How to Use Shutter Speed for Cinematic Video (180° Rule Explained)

Today, I'm going to show you how to use your shutter speed for video. If you're new here, I'm Victor Melcher, a DIY filmmaker.
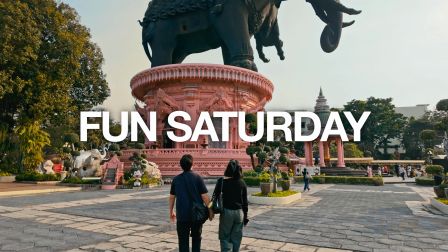5s
I teach what I've learned every Tuesday, and I make a fun video every Saturday.
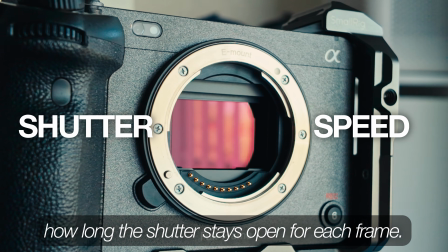9s
First off, shutter speed refers to the amount of time your camera shutter stays open between each frame.
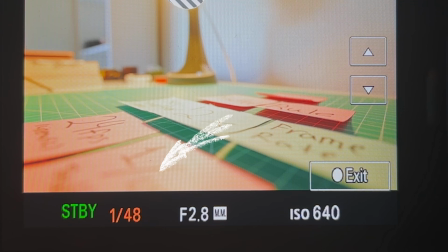14s
On most mirrorless and DSLR cameras, the shutter speed setting will look like 1 over a certain number.
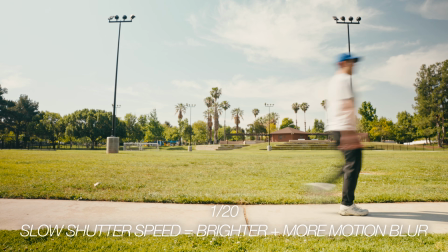19s
The slower your shutter speed, the brighter and more motion blur your video will have, and the higher the number will be darker and have little to no motion blur.
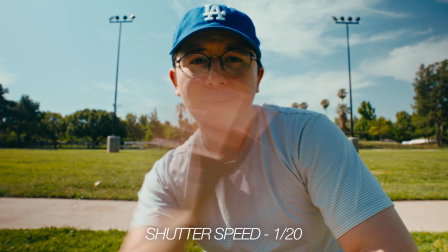27s
So if your shutter speed's a little too low, you might have too much motion blur.
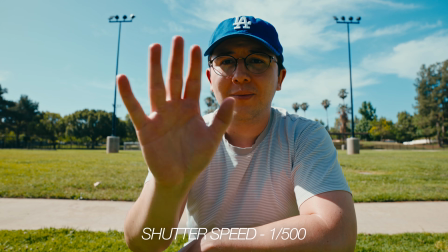30s
But if your shutter speed's too high, you might have not enough motion blur and your footage is just gonna look jittery and unnatural. So you might be wondering if there's a correct shutter speed you should use for your videos. And luckily, there's a rule for that.
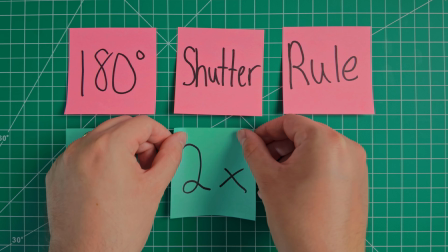42s
The 180-degree shutter rule, which is to keep that bottom number of your shutter speed setting 2 times your frame rate.
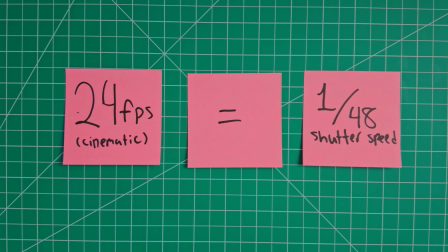47s
For example, if you're shooting 24 frames per second, which is kind of the cinematic standard,
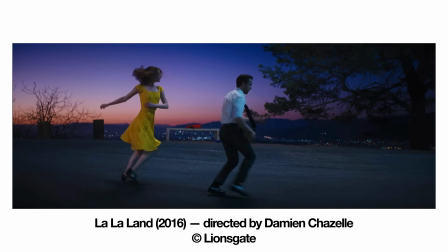52s
this is the frame rate that most films are shot at, you'll want to set your shutter speed 1 over 48th of a second.
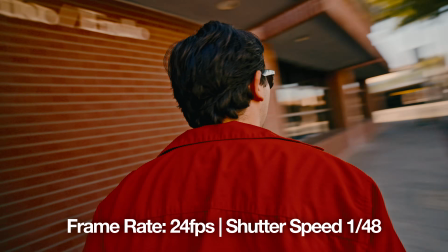57s
This will give you that proper natural motion blur. And the reason we want motion blur is because that's kind of how our eyes perceive motion.
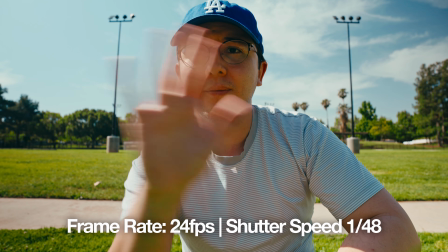64s
If you took your hand and waved it in front of you, you will notice that your eye picks up some natural motion blur.
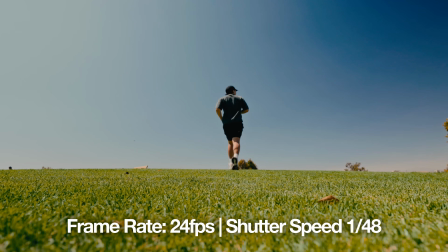69s
So essentially with our cameras, we're trying to emulate how our eyes naturally perceive the image.
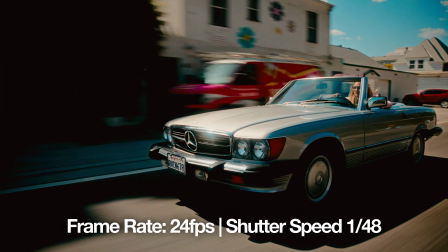74s
So consciously and subconsciously, when you're following the 180-degree shutter rule, your footage will look natural and smooth, and in turn it will look cinematic.
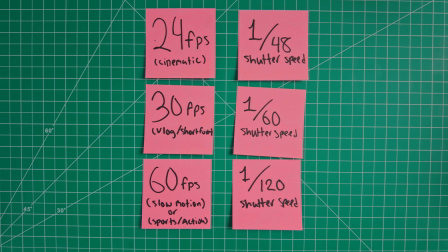83s
And you can apply the 180-degree shutter rule to whichever frame rate you're shooting. For example, if you're shooting 30 frames per second or 60 frames per second, just make sure that bottom number is 2 times the frame rate.
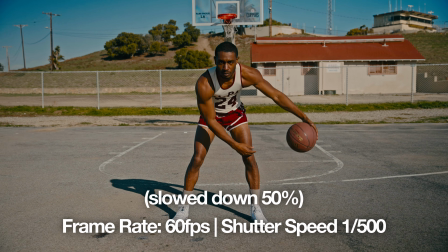93s
And if you're filming some fast action like sports or cars, where maybe you might take a freeze frame from that video clip, in that case you probably won't want motion blur,
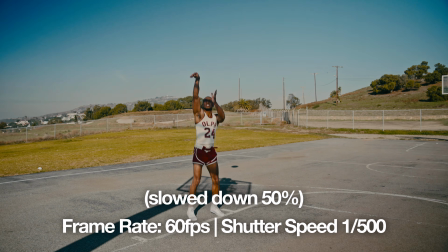101s
so you could even break the 180-degree shutter rule and crank your shutter up to 1 over 500th of a second if you
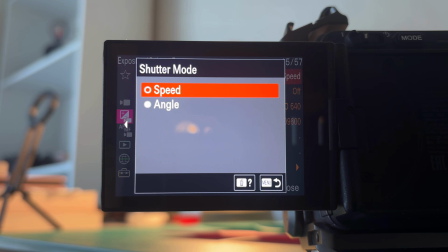107s
want no motion blur. Now some cinema cameras like the Sony FX3 or the Lumix cameras will have an option to change your shutter speed to shutter angle.
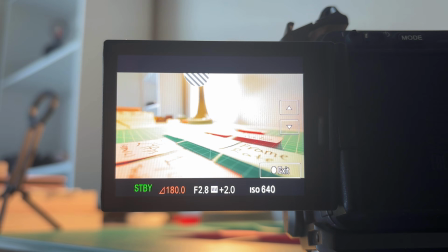115s
And what's cool about this is that now I can just leave my shutter angle at 180 degrees,
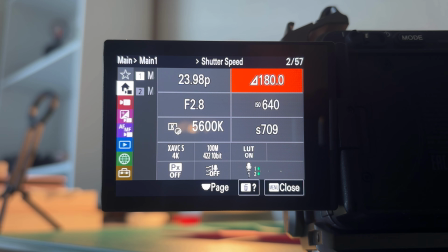120s
and no matter what frame rate I switch to from 24 to 60, I don't have to manually adjust my shutter angle because it's always going to be at 180 degrees.
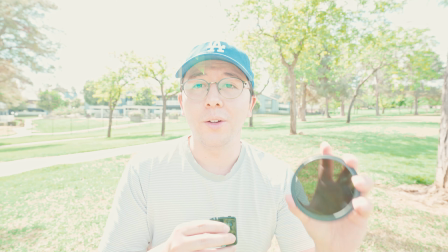129s
If you're filming in bright lighting conditions while following the 180-degree shutter rule, your footage might look way overexposed like this.
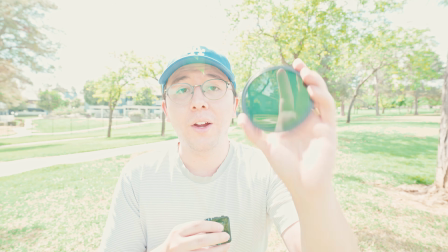135s
So in that case, you'll need a variable ND filter.
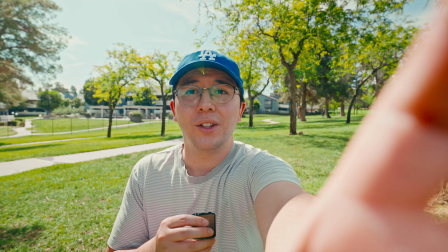138s
Screw it on like so, and this is basically like sunglasses for your lens that allows you to adjust your exposure until it's proper.
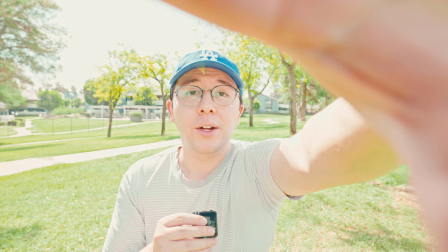145s
And you can rotate the front lens element to make it brighter or darker depending on your situation.
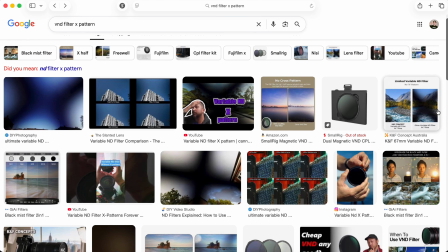151s
Now with lower quality variable ND filters, when adjusting them to their max strength, you might notice a strange color cast and a big X pattern across your footage. So I'd recommend spending a little extra money and investing into a more premium variable ND filter.
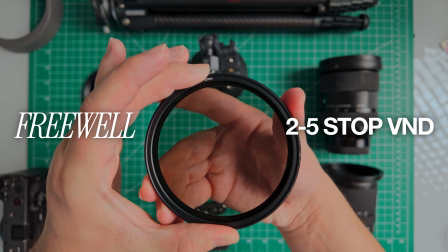164s
I've been using the Freewell 2 to 5 stop variable ND filter for like 5 years now, and it has minimal color shift and doesn't cause this giant X pattern.
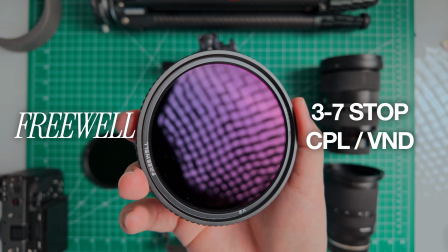173s
I also occasionally use a Freewell hybrid CPL/VND, which is basically like 2 filters in one,
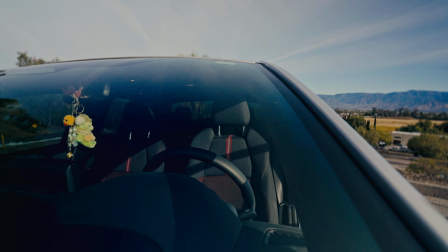178s
so it'll give you control over your exposure, and the CPL filter will allow you to adjust things like the sky and reflections.
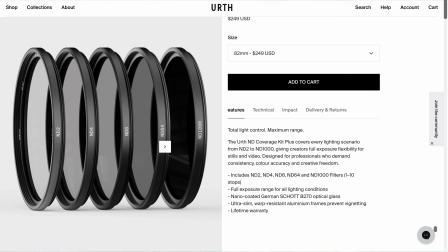185s
And there is a such thing as a solid ND filter, which typically you'll get in sets at various strengths from bright to dark.
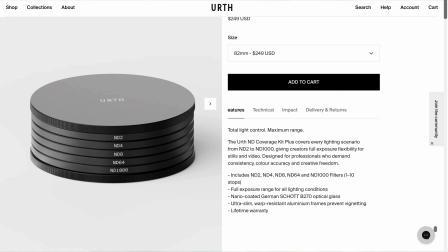192s
However, if you're constantly on the go and you're going into different lighting situations, it can be a hassle to have to unscrew that filter and put on the proper strength. So if you're like me and you just like to film fast and have a more convenient option for ND filters, I definitely recommend just getting a variable ND.
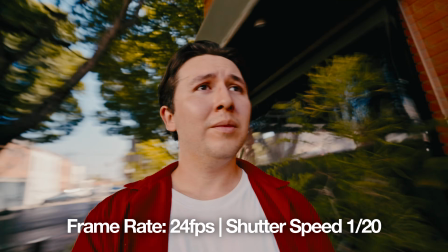207s
Now, like any rule when it comes to the arts, you can always break it. Let's say if you want a slow shutter speed to get this blurry shutter drag effect to show
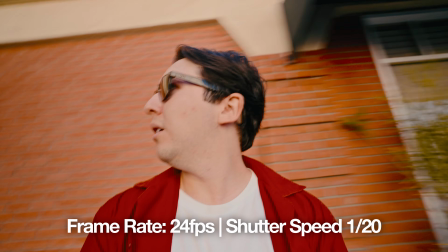215s
that your character is feeling like maybe the world is moving faster than they can even comprehend.
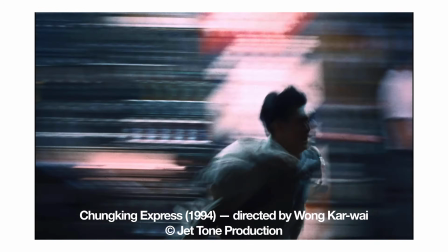219s
One of the best examples of slow shutter is how filmmaker Wong Kar-wai uses it in Chungking
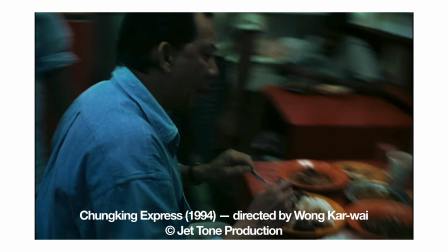224s
Express to create this surreal and dreamlike effect for some of the sequences.
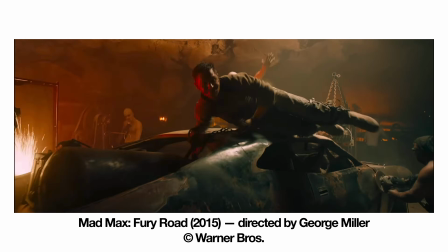229s
Or you can use a fast shutter speed like how George Miller does in Mad Max Fury Road to create this jittery and anxiety-inducing feeling.
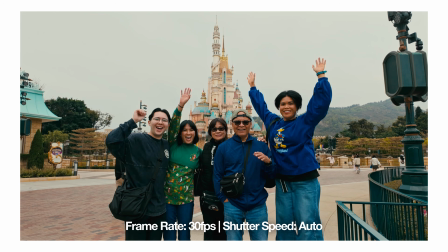236s
Or maybe you're just going on a family trip and you're vlogging or something, you don't want to worry about ND filters,
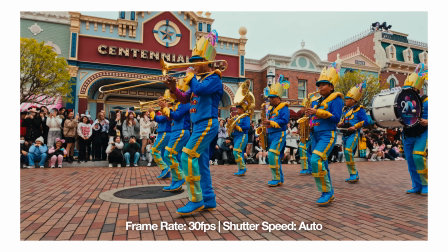242s
so you just set your camera to full auto and let the shutter speed adjust to whatever the lighting conditions are.